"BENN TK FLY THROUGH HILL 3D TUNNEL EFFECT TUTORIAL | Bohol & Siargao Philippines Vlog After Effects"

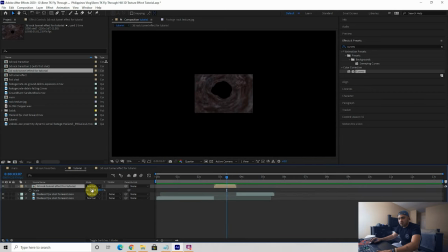Let's scale this tunnel effect up.
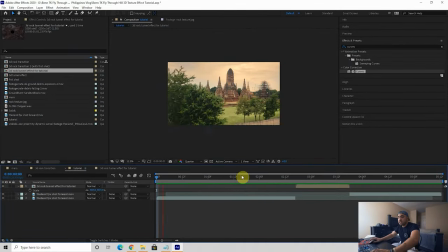Boom. That looks a little smoother than it did. But now we need to have this so that we fly into this tunnel.
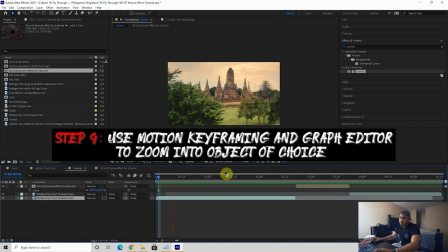And the way you fake that is with some motion keyframing and some motion blur.
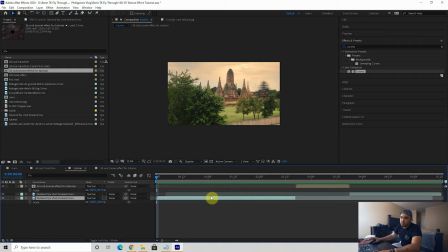So let's add the motion keyframing first. Let's go to the beginning of our main clip. Press S, create a keyframe for your scale.
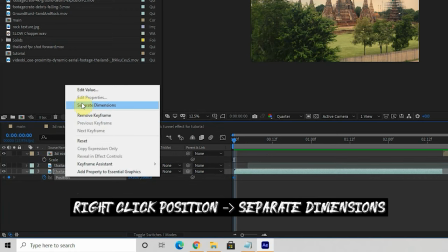Press P, create a keyframe for your position. Actually, let's separate our position dimensions so that we have X and Y positions.
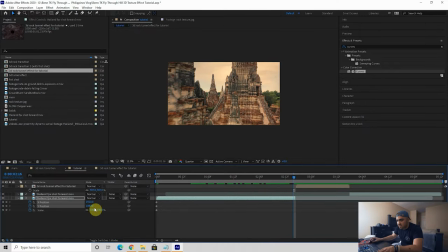Go to the end of that first clip and then zoom in pretty far because this is supposed to be an effect where we're kind of like going in between the molecules of this tower. So adjust it to where you want it to zoom into. I'm gonna set it there. So now we have this.
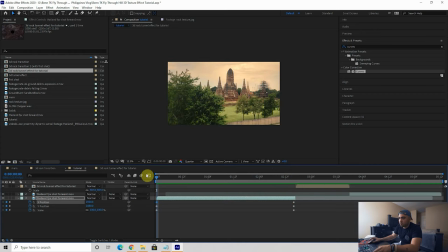And that looks like shit. So select your keyframes and we're gonna have to go into graph editor and make it zoom in fast at the end.
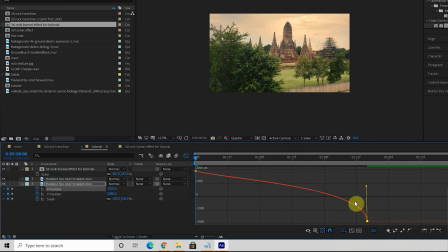So again, we want a bigger slope here and then less of a slope at the beginning. So we'll drag these out until they meet, so that it's really slow doing this transition at the beginning and then speeds up really fast at the end. If that's confusing for you, you might want to check out my advanced motion keyframing and advanced speed ramping tutorials, because I went over graph editor extensively in those, and it will kind of explain the whole process of doing this.
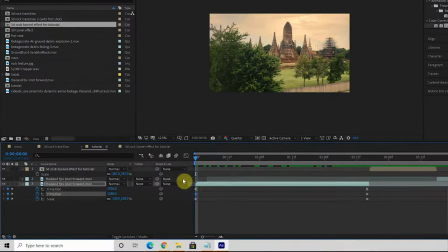So next, you want to select your Y position, go into graph editor, pull this out at the beginning, and then at the end, we want it to zip in. So pull this down here until those bars meet, and we'll go into scale, do the same thing,
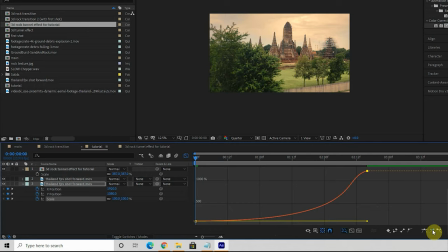slower at the beginning, and then have them meet at the end here. There we go.
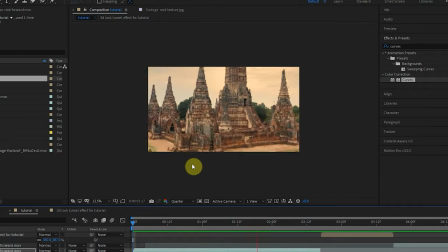So let's see how that looks. That looks pretty okay.
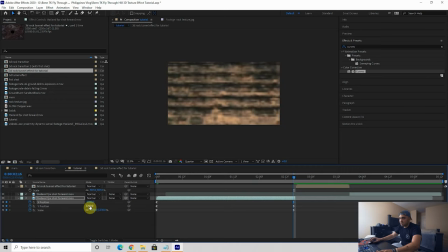I want the X position to be more towards the center here. So adjust that and go into graph editor.
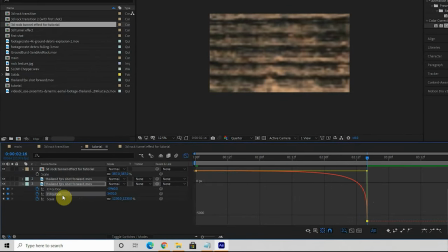Fix it so the bars are touching at the end there again. Y position, same thing.
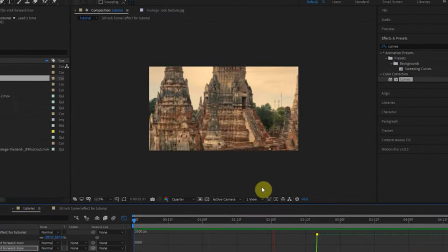Let's see how that looks. That looks pretty good to me.
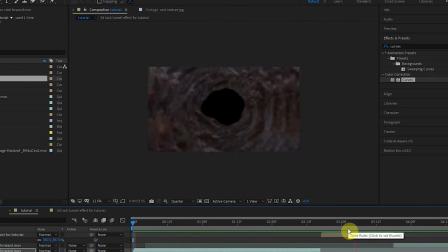So now we zip into the rocks and then through the tunnel and then out the other side.
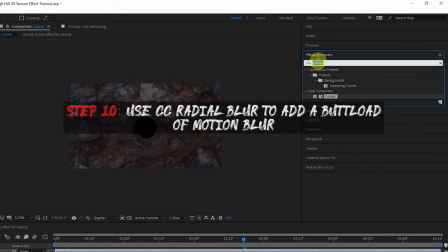Next up, we need to create an adjustment layer for the motion blur. Add a CC radial blur effect to that layer.
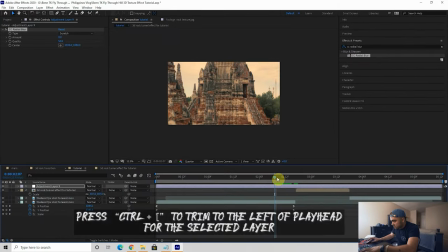And we're gonna shorten this so that it starts right about here.
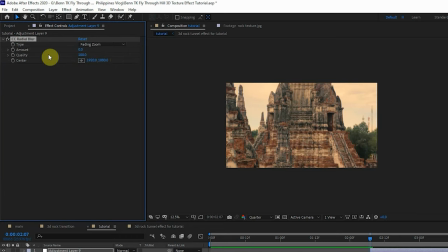Bring quality up to 100, switch to fading zoom, and then create your first keyframe with zero.
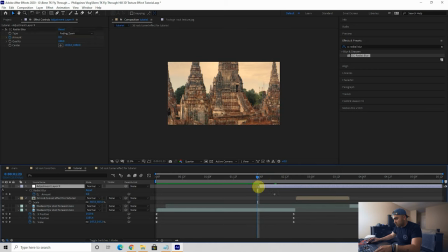Zero motion blur here at the beginning. I'm gonna have it start right about here and go up.
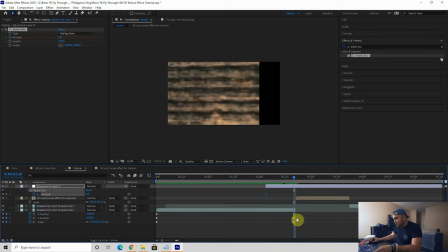Ooh, we do not want that there.
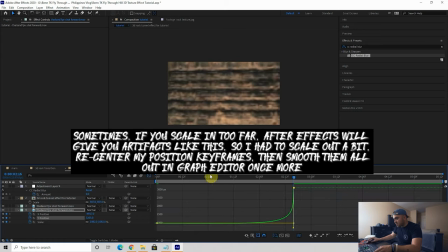And then again, I'm gonna have to go in and adjust these handlebars so they're meeting at the end.
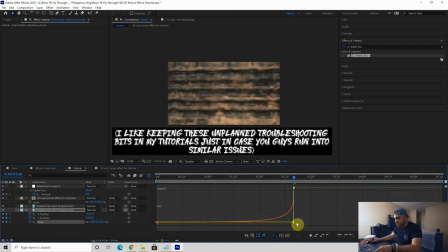Just to keep the motion consistent between the different parameters.
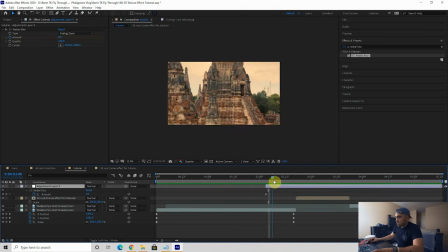There we go. Back to the radial blur. We start at zero, go up to, let's say, about 100.
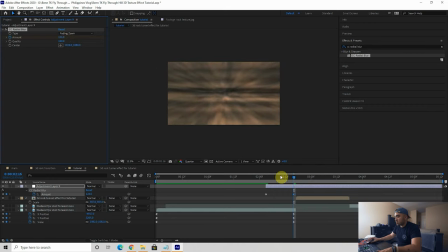You want it to be pretty blurry because it's gonna sell the fact that we're just zipping into this hole. As soon as you're in the tunnel, swap whatever value it was just at to negative. From negative 126, let's go down to negative
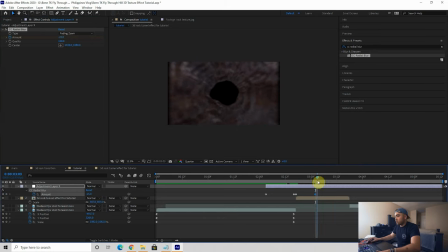25 so that there's some motion blur throughout the entire tunnel transition, because we're gonna be zipping through this tunnel.
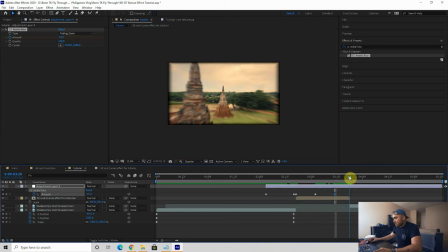Then create another one here at the end for exiting the tunnel, and then bring it down to zero.
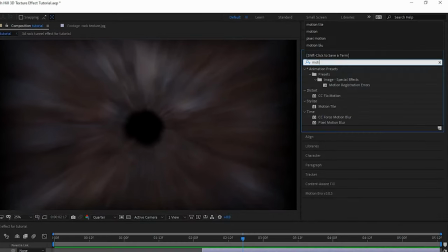Notice that we have these black edges now. We're gonna need to add a motion tile effect to this radial blur segment.
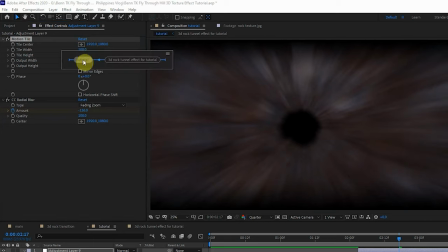Make sure it's above the radial blur. Make your output width and height 200. That way we don't get those black edges.
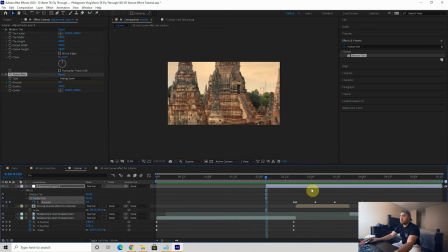So let's see how that looks now. Starting to get there. Now we just need to smooth out the radial blur amounts with graph editor. So select your first keyframe, go into graph editor, add one of these, drag it out.
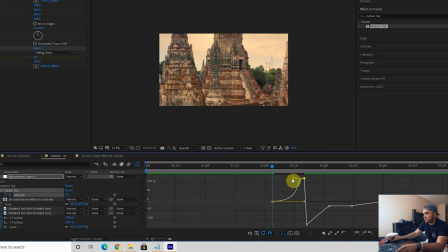Maybe add an ease in at the end there so it zips in there.
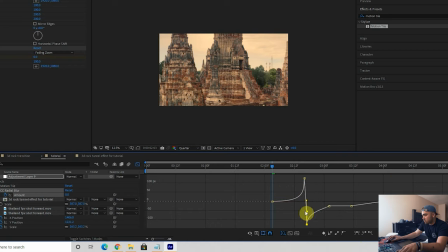And then go to the next one, add an ease out, bring it up here so it zips down, maybe add an easy ease in there, and then it's gonna remain constant for a bit,
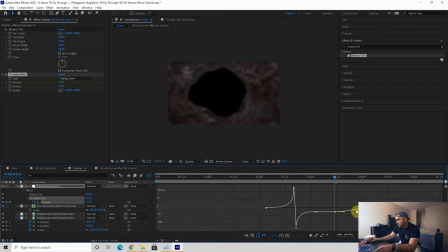and then add an easy ease out, and then an easy ease in at the end, and now everything should be a lot smoother there, motion blur wise.
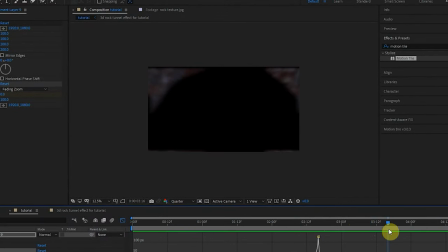And why are we getting that black edge? We do not want that.
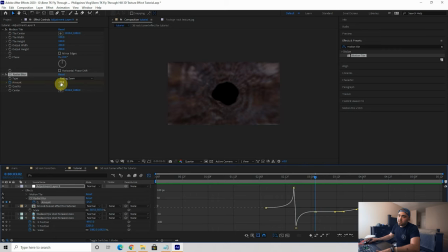That is happening because we have the negative 25, so let's actually switch that to positive 25.
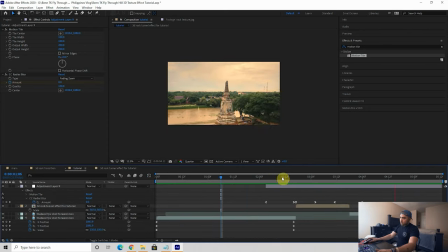That way we don't get that weird effect. And there we go. I actually want to add a little more motion blur.
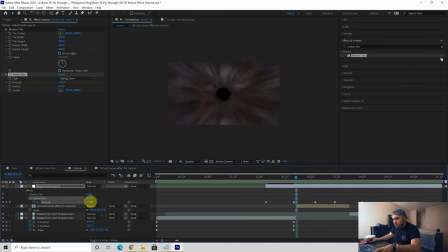Smooth that out a bit. Let's bring this motion blur up as well.
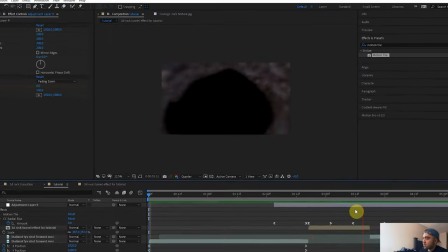So now we have the first shot, the zoom into the tunnel. Now we just need to drag this glass clip back a bit so we can see through the tunnel.
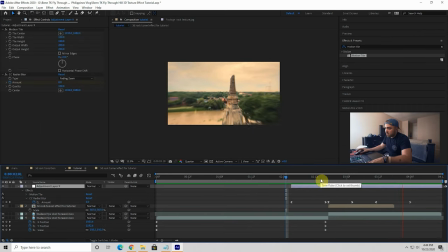Trim the comp to work area. So now we have that. Almost getting there, we got some more touching up to do.
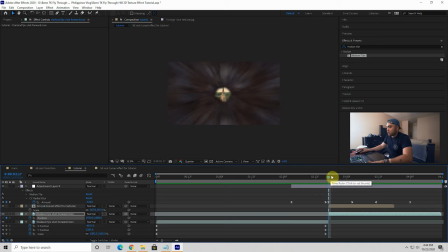I'm going to add some motion keyframing to this clip underneath the tunnel so that it kind of matches the motion of the tunnel. So let's drag it over here, keep that centered a bit more.
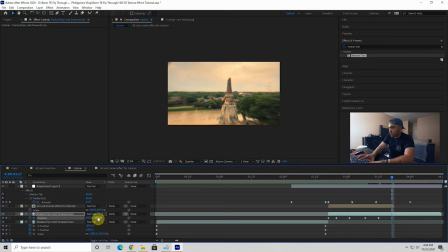But make sure at the end you're centered where it's supposed to be so that you don't get black edges. Now that motion's matched pretty well. Let's smooth that out a bit with some easy ease ins and such.
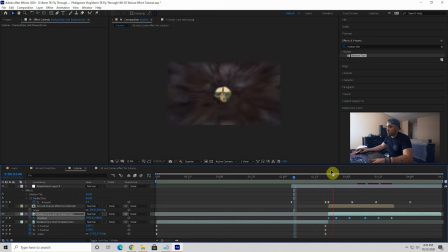Select them all, control click, and that'll smooth them out a bit. The end there, that was a bit rough. So let's actually bring this so that there's not so much motion there. You just gotta play around with it till it looks smooth. I think it'll look a little smoother if I make the beginning of this tunnel clip a little faster.
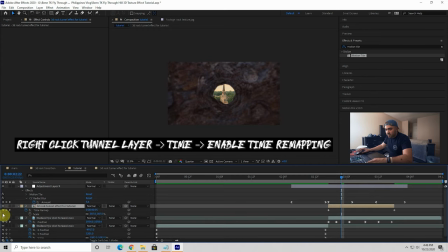So right click your tunnel effect, select time, enable time remapping, and let's actually make the beginning a tad bit faster than the rest of it.
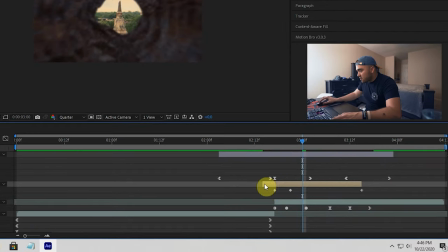So let's drag that in. That way it kind of zips in with the first clip.
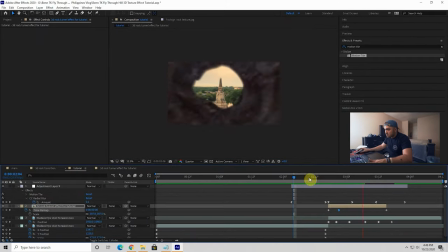And let's ease it in after that. Boom, that looks a lot smoother.
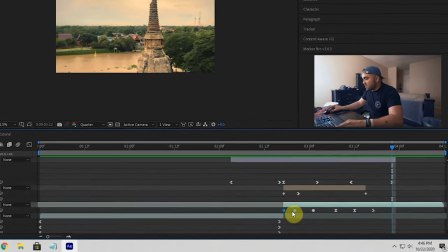And then we're gonna have to adjust these keyframes down here because I dragged everything out.
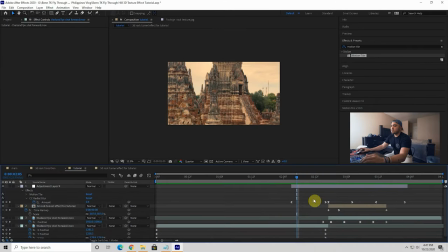Boom, there we go. There's a few more things we can do to smooth this out.
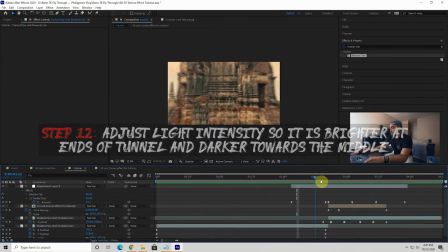And firstly,
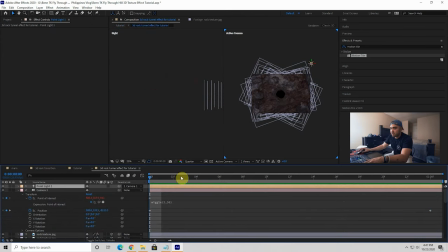I would go into your rock tunnel effect comp and let's make it so that the light is brighter as we're entering the tunnel and then it gets darker towards the middle.
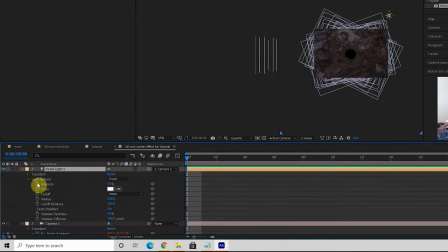So select your point light, go to light options and select intensity, click that stopwatch and go down from 50 to let's say about 25% towards the middle.
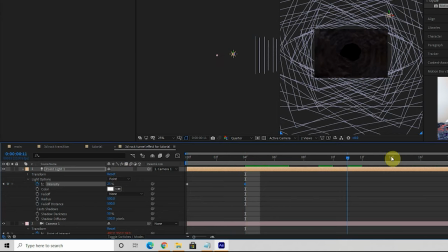So it's like we're actually in a little tunnel where it's dark.
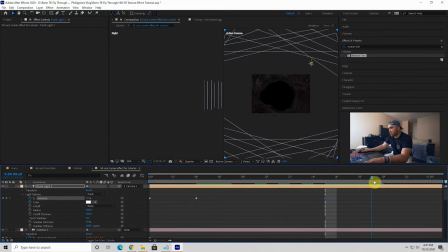And then go near the end to wherever you want it to start brightening back up and then keyframe it back up to 50%. That way it starts out bright and then it gets dark and then gets bright again. Let's see how that looks in our main comp.
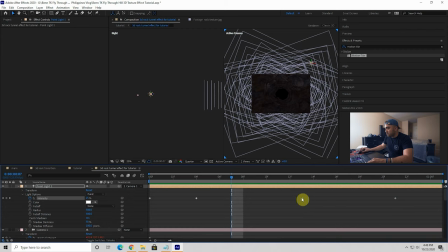Let's actually smooth that out a bit more. There we go.
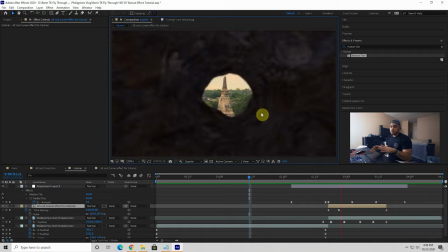Now it looks brighter as you enter the tunnel. It gets darker towards the middle and then it gets brighter as you approach the end of it.
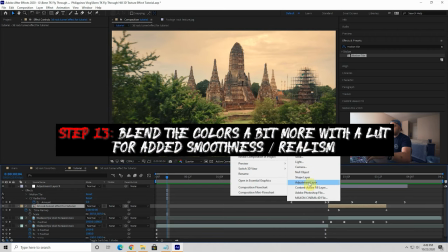And here's a little tip I use on a lot of my effects is add an adjustment layer over
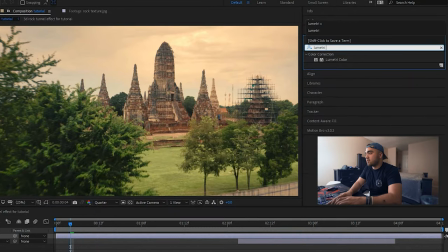everything and put a LUT on top of your entire clip.
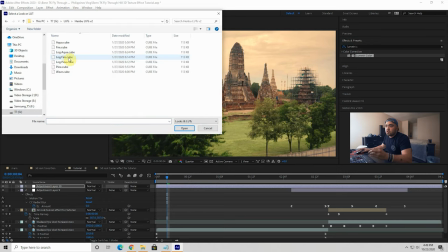Here, we're just gonna select a random LUT. Let's just add this fire LUT here.
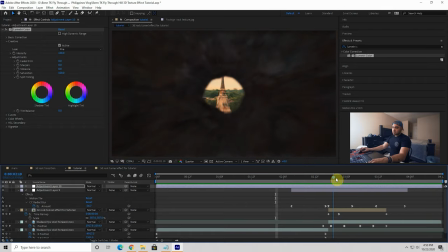If you add a LUT over everything, it'll help blend that tunnel with the rest of the shot.
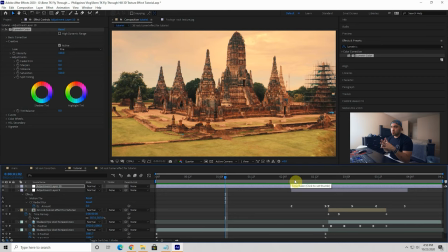And then another thing I would really suggest is adding a very intense whoosh at the beginning when you zoom into the tunnel.
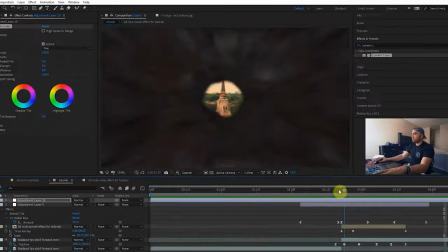And again, you can find those on YouTube. You can find those with sound libraries. I actually use Storyblocks.
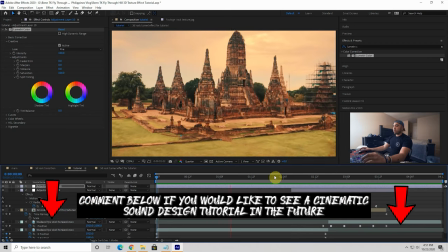Definitely add a whoosh for the beginning and a whoosh on the way out, and hopefully you get something that comes out like this.
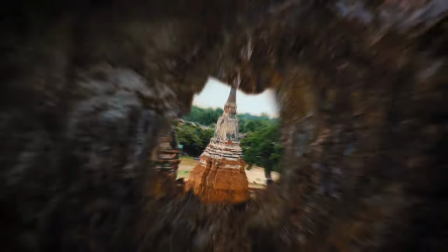The rest is just your creativity, how you would like to implement this.